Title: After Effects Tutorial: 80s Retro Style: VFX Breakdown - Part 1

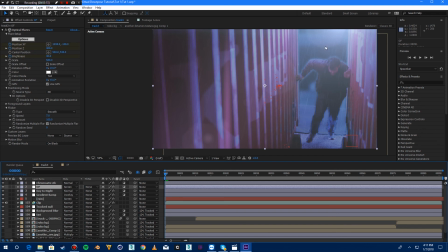So he's just a fantastic teacher, and he provides awesome products. So this is a lens flare, and they're not really that expensive. So I put it in up here.
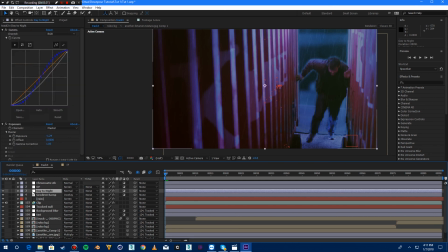Our real light is actually right off screen up here, and I just was like, well, I wish you could get that clean lens flare from it.
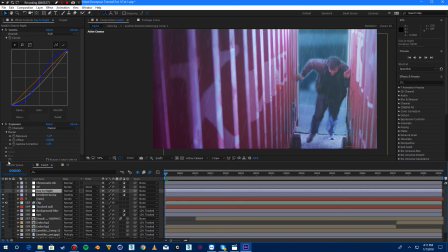But if we actually brought it into the frame, you would see the barn doors and everything on it. It doesn't look as cool.
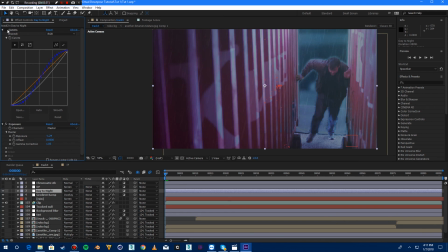So we'll bring in this fake lens flare, put it in there in post. Right, okay.
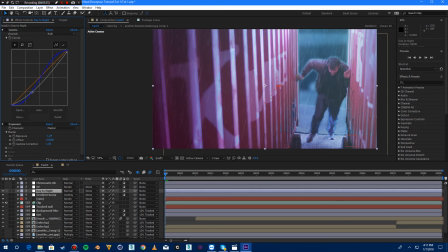Then break that down. We've got this one, which is my day to night, basically.
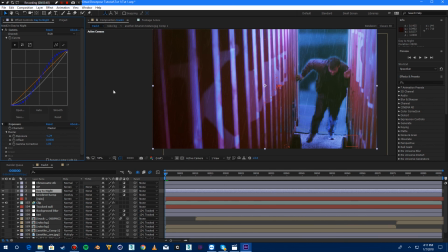So this is kind of what it looked like without this on. So we've got a curves effect here, which you can use a lot. So what I did is I brought it down a lot darker. Okay, so everything's darker in general.
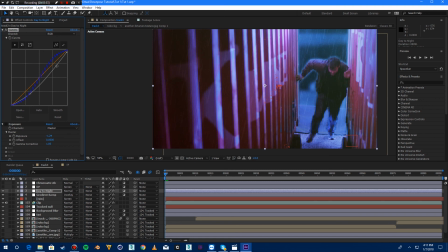Then I brought the blues down. So I wanted all my shadows to be bluish rather than a reddish, sorry. A little reddish and green, a little less blue. Because, I don't know, green just really works with it.
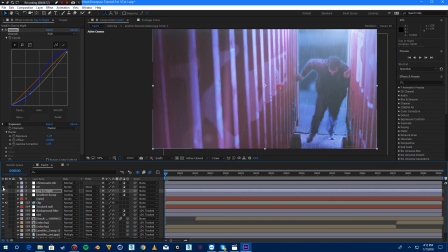It's kind of a matrixy vibe, but not really. Everything piled up on top of each other works better. Because you can have it darker if you know you're going to put in an optical flare on top of it, and that's going to brighten everything back up again.
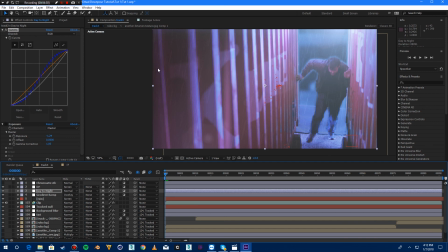So if you have everything bright, then you put in a flare, and it's too bright. And then you're like, well, I want to see my flare, so darken everything else, bring it back up, it'll bounce out. So it's all up to you. It's a personal choice, which is fine.
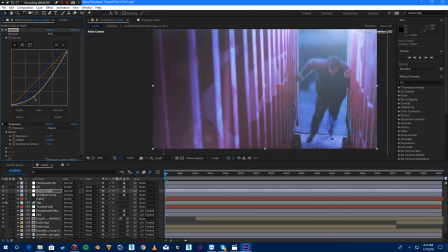I love lens flares, so I like to see them, but I don't like to have so much lens flare that I don't even know what I'm looking at. I don't want to look like I'm just staring into a flashlight. So I was happy with these colors. Curves, man, you always, there's no like set rules. Just fiddle around with it till you like it.
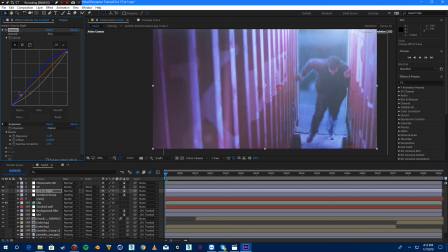So it's like, oh, okay, no. And that's literally it. It's just going to take time and just play around with it and have fun with it. You go, oh. And then you always, at some point, just go crazy and just pull it up just to see what even happens if you just went wild with it and brought it to the corners and just like,
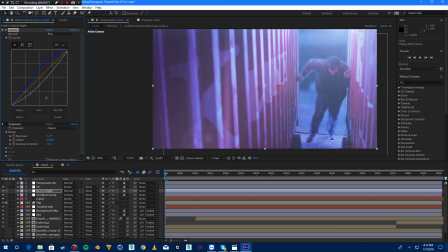whoa. But, so, we can always undo.
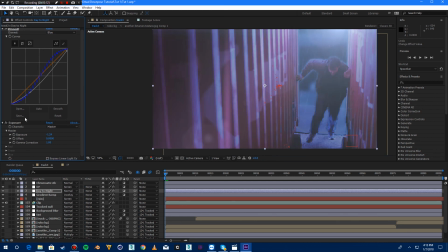Okay, so, that's kind of what we did there. And then after that, we brought in this exposure, which brought it back down again.
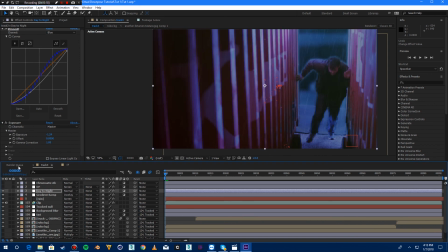Right? So it looks pretty dark. Like, if I looked at it right here, it looks like nighttime, which is kind of what I was going for.
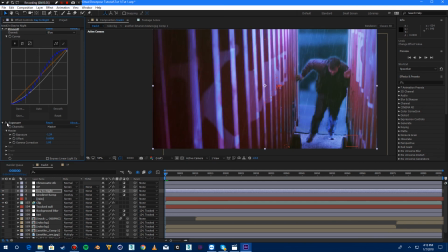So, before the exposure control, with the exposure control. So you can see it's just kind of darker and purplier and just sort of this maroonish,
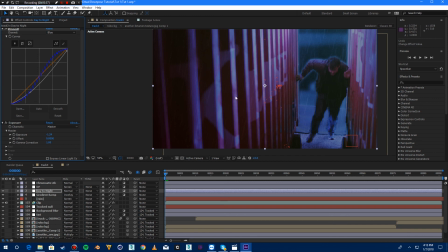purpley green, like it just looks kind of night-like.
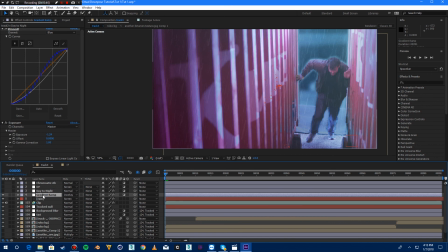So I was happy with that. So you take that off, and then you're left with, you got this gradient ramp, which I used purple and teal, and I just used those because it's that 80s style I like.
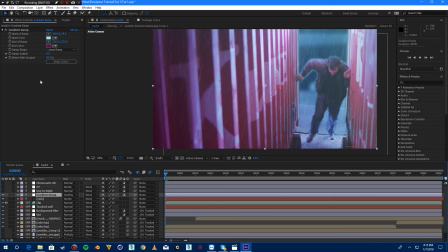It's always dark purples and pinks and teals and blues and greens, and they all just kind of this neon color about them, and they work well together. Like, dark black is never black. Black is like dark purple in 80s retro cyberpunk stuff.
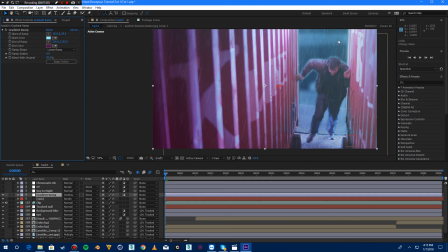And so I just wanted to create that. So it's teal up here by my light, right? So it's, and it's fading this way into purple down this back corner further away. So I wanted to kind of complement the light falling off, but I didn't want it to be white and then dark.
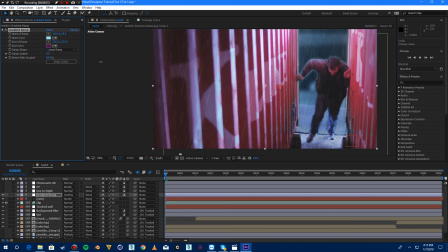I wanted it to be teal and purple. So you can see if I blend all the way, that's what it looked like before.
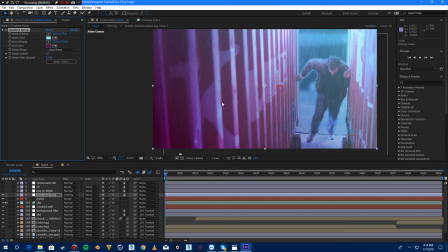And if I go all the way down, it's almost too much. It's too purple. This just doesn't look right anymore. And this is blown out too much. So that's why I had it here, play with the blend. You set it to about 45, right? So it's right in the middle. So you still, this isn't that bad looking.
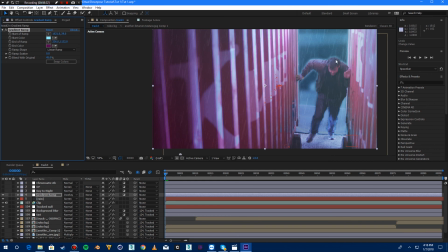This isn't blown out completely. And it just kind of looks kind of natural, kind of stylized.